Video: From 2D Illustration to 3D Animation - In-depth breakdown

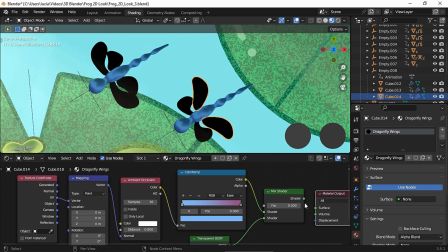49:36 I wanted the body to have some spots, and for the wings I added some transparency by setting the blend mode to alpha blend.
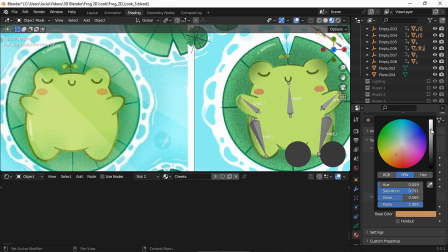49:46 Technically, at this point, my animation was already done.
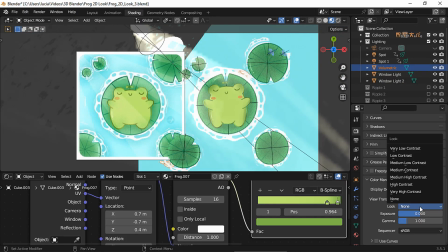49:49 I did make some changes to some shades, and I set my color management to standard medium-low contrast,
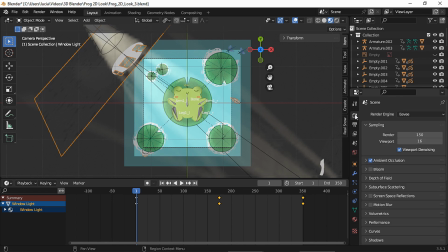49:56 and I rendered my scene using Eevee, and I could have called it a day, but I had the idea of making a day-to-night transition effect.
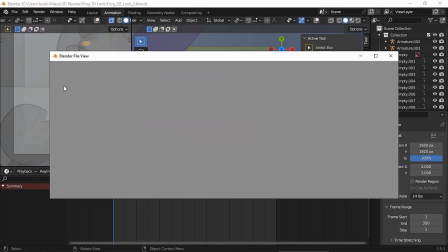50:04 So first, I created a copy of my project file. This one is gonna be the day-to-night effect.
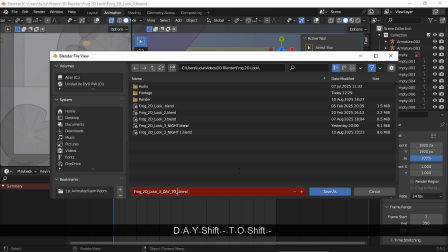50:10 So at this point, I had 2 blend files.
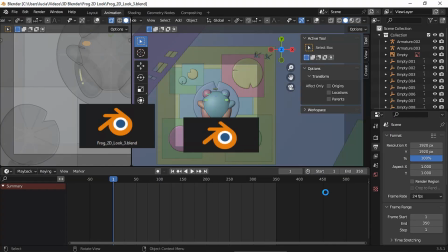50:14 The day scene I just rendered, and this new night scene project file I'm about to make. Later I'm gonna create another project file, but first let's go with this one.
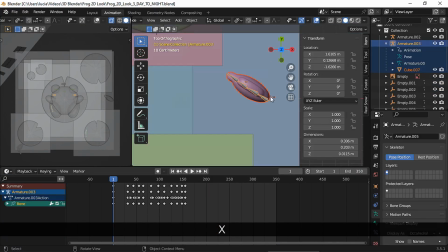50:24 Since this is gonna be the night scene, I deleted the objects that were in the day scene, such as the dragonflies and the fishes.
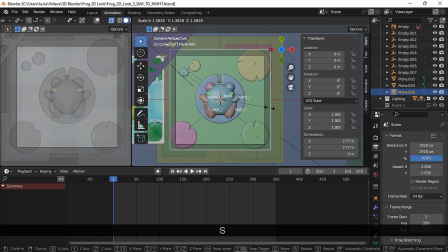50:32 Since changing the light wasn't gonna affect my scene, because I used all the emissive shaders, to achieve the overall night bluish effect,
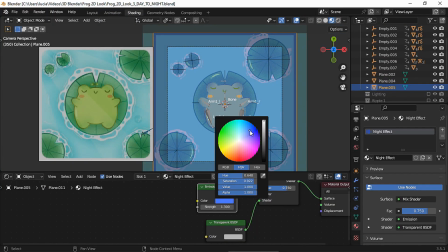50:41 I added a plane, placed it on top of every mesh, and I gave it a shader similar to the one I used for the top water plane, but I picked a darker blue for the emission node, and to make the effect even more noticeable, I lowered the value in the transparent node.
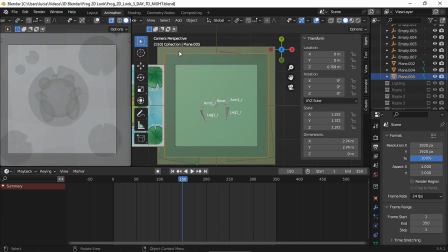50:59 For the transition effect, I decided it was gonna take 150 frames to go from day to night.
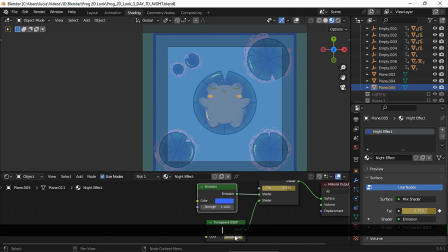51:05 In frame 150, I set a keyframe for the mixed shader and for the transparent node.
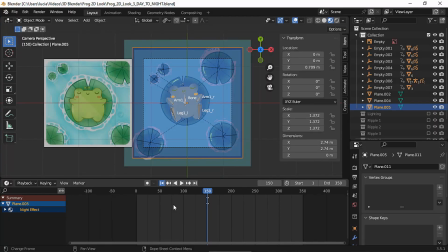51:11 And in frame 1, since this is gonna be the day to night animation,
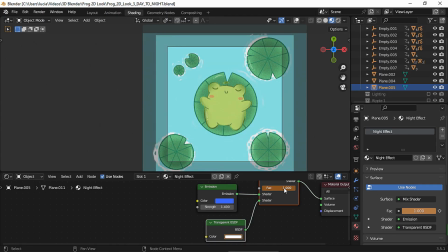51:15 I took the mix shader to 1 and the value in the transparent node to 1 as well, and I set a keyframe for both nodes.
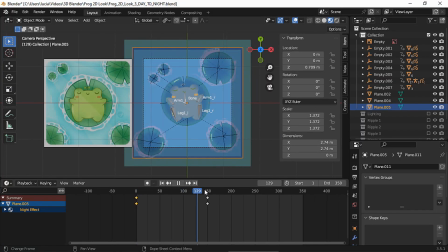51:23 And now I had the overall day to night transition, but I felt like there were some details missing to make the effect even more believable.
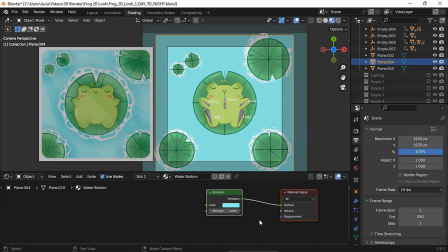51:31 So I also changed the strength value of the water bottom plane a bit,
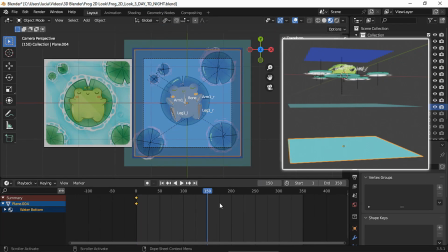51:37 so it went from bright to a bit of a darker shade.
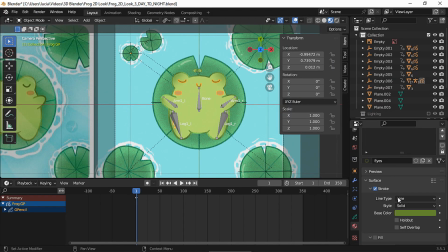51:43 Then I had to change the color of the grease pencil strokes, so again in frame 1 I set a keyframe for each material color, and in frame 150 I changed the colors to shades with a bit more blue in them and a bit darker in value.
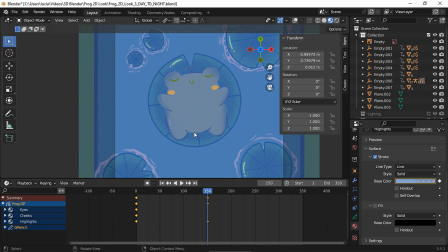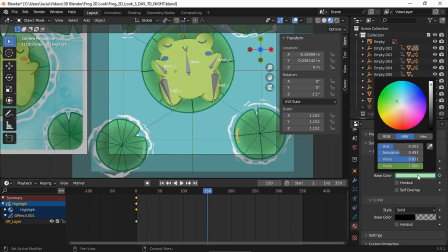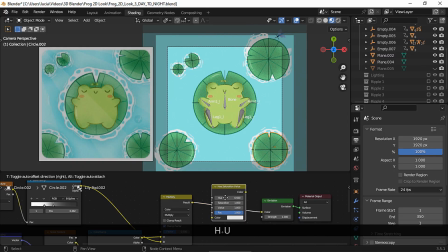52:14 My lily pads seemed like they needed a hint of blue as well, so I added a hue saturation value node to each lily pad.
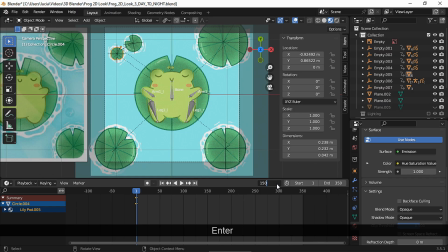52:22 I set a keyframe in frame 1,
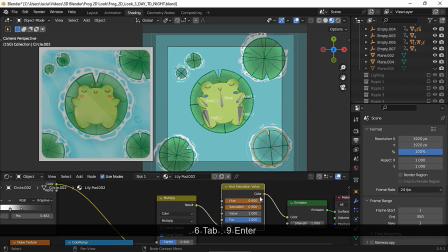52:25 and in frame 150 I set the hue to blue and lowered the saturation a tiny bit as well and set a keyframe. And of course I repeated the process with the other lily pads.
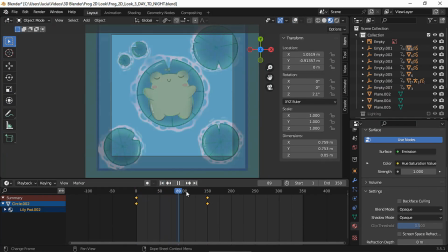52:36 The night effect was coming along, but there was one final touch missing: changing the light beams.
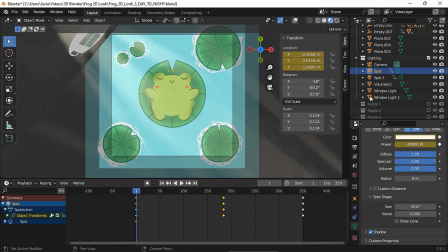52:44 After setting my keyframes in frame 1, I went to frame 150 and I changed the warm color of each spotlight to a blue one,
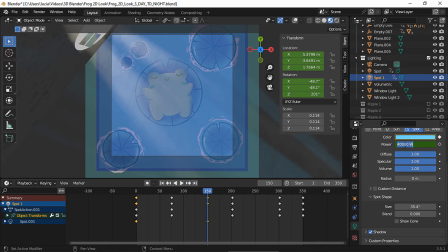52:53 and I also cranked the strength to give the stylized moonlight vibe to the light beams.
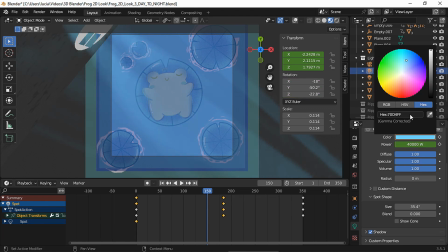53:01 I repeated the process with the other spotlight, and my day-to-night animation was done.
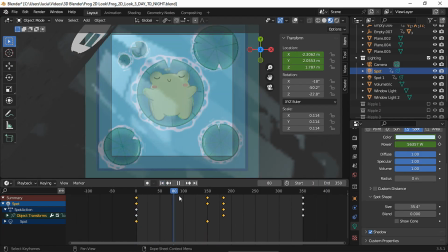53:10 And finally, since I wanted this animation to be looped,
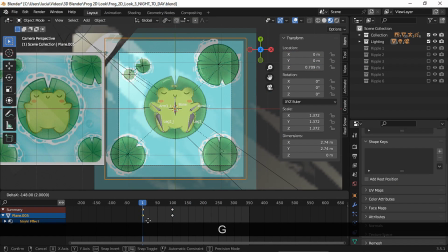53:13 I created a new project file and I inverted the order of these keyframes to create a night-to-day effect.
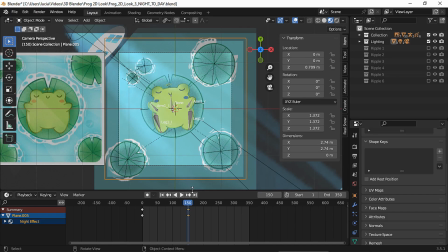53:20 And of course I had to invert the keyframes of all the other properties I used to create the night effect.
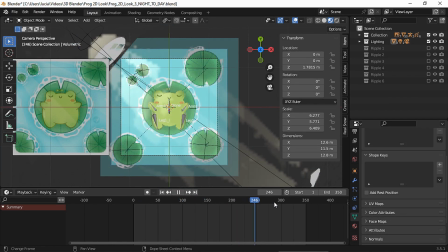53:27 And after all that work, I had my daylight animation,
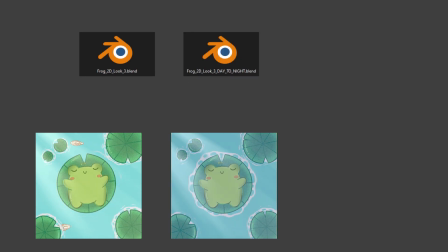53:31 my day-to-night animation, and my night-to-day animation.
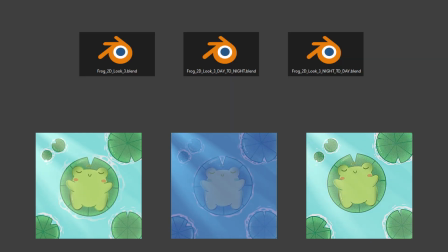53:36 And the animation could start over and everything looped seamlessly.